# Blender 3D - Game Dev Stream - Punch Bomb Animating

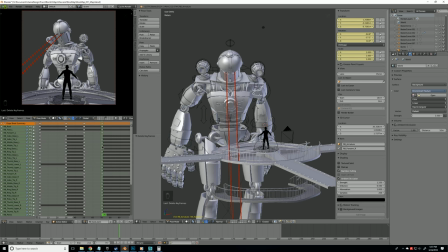1811s
Okay, so that is, the in-between is super awkward, but we have to prevent that collision, so we need to figure out a good way to do that. Essentially, we don't want the arms ending up behind the wheel. They need to always be
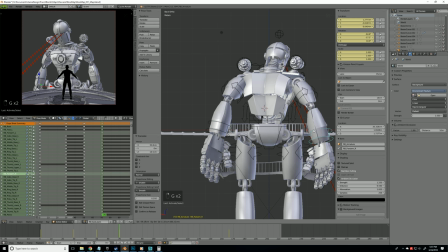1834s
far enough out to where they're not gonna collide when we make the in-between, so it doesn't look like he's putting his arms out and then back in.
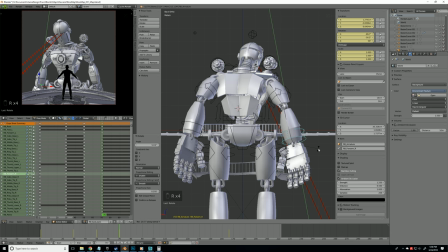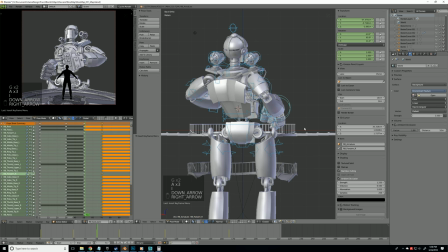1852s
Then if we come in and do an in-between.
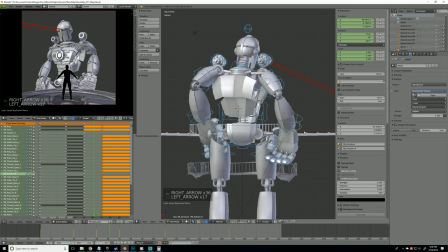Let's copy this frame. And copy this frame.
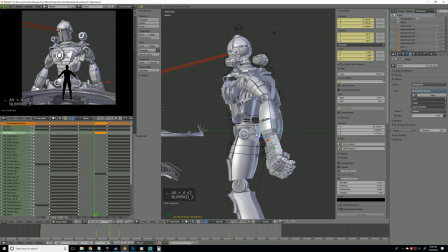1876s
And then we'll manually do the in-between here.
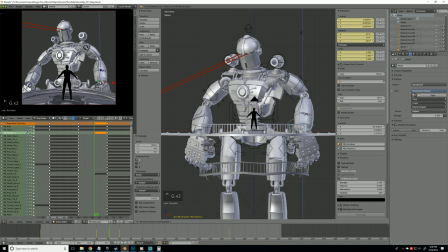1887s
And then we can move this in. We also want it to move in a nice arc. So we don't want it to just linearly interpolate.
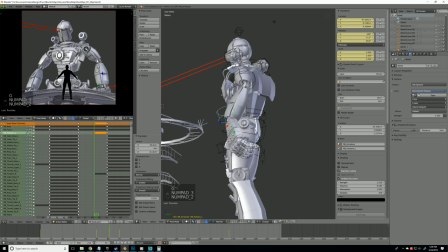1902s
And then
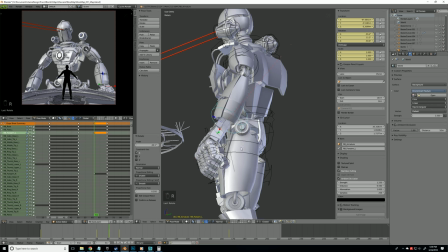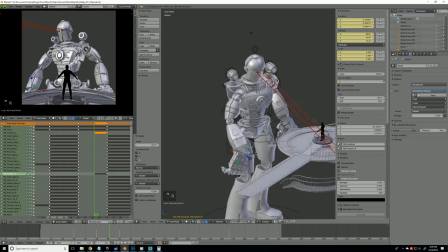1909s
bring these out so there's some drag.
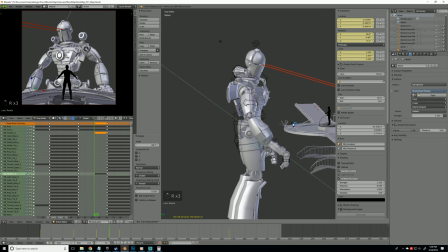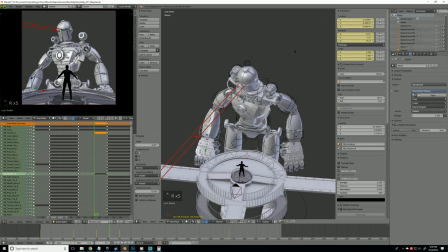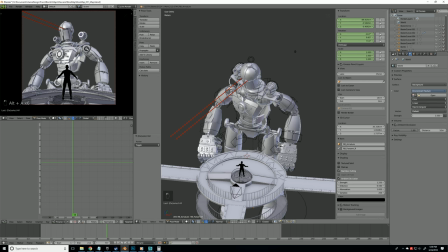1932s
And then we can go into the graph editor and smooth it out. Oh, come in here.
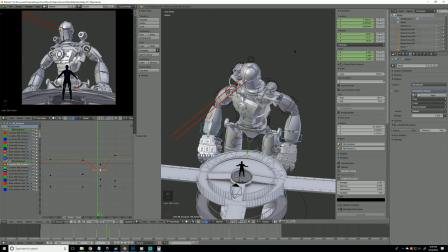1945s
Notice how it goes, how the X doesn't stay consistent in a line. It just goes, it dips and then goes back up. So we'll turn off everything except locations. And then we'll smooth this out.
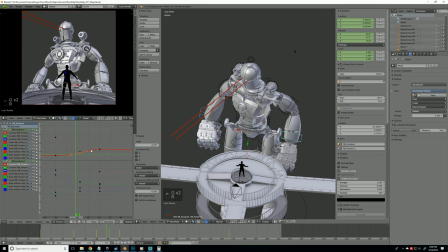This one, you'll notice the handles rotated a little bit funny. It's causing like a weird kink.
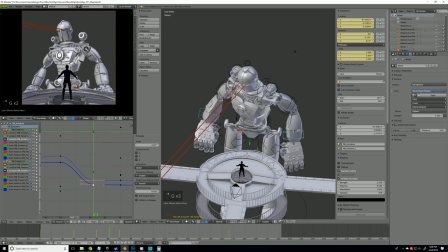1981s
Z location, we can smooth that out a little bit, I think.
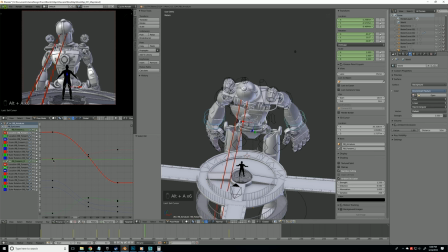Then from here to there, we're going to want to duplicate the hand frames.
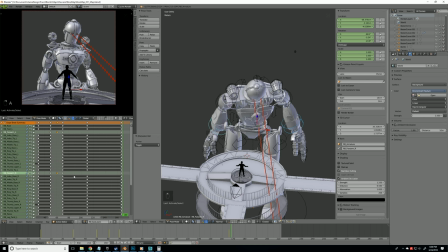Maybe move them back a bit over the course.
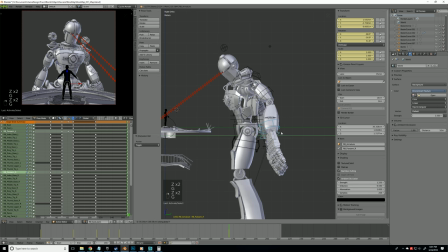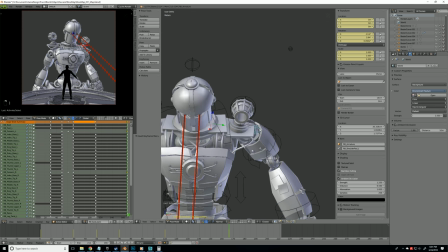2039s
And that means we're also going to have to rotate these guys up a little bit. Which I think what we can do with the shoulder pads is the same thing and eliminate the middle frame.
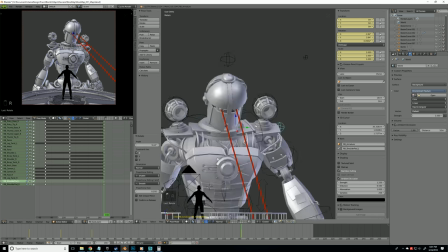2052s
And that'll give it a much smoother motion.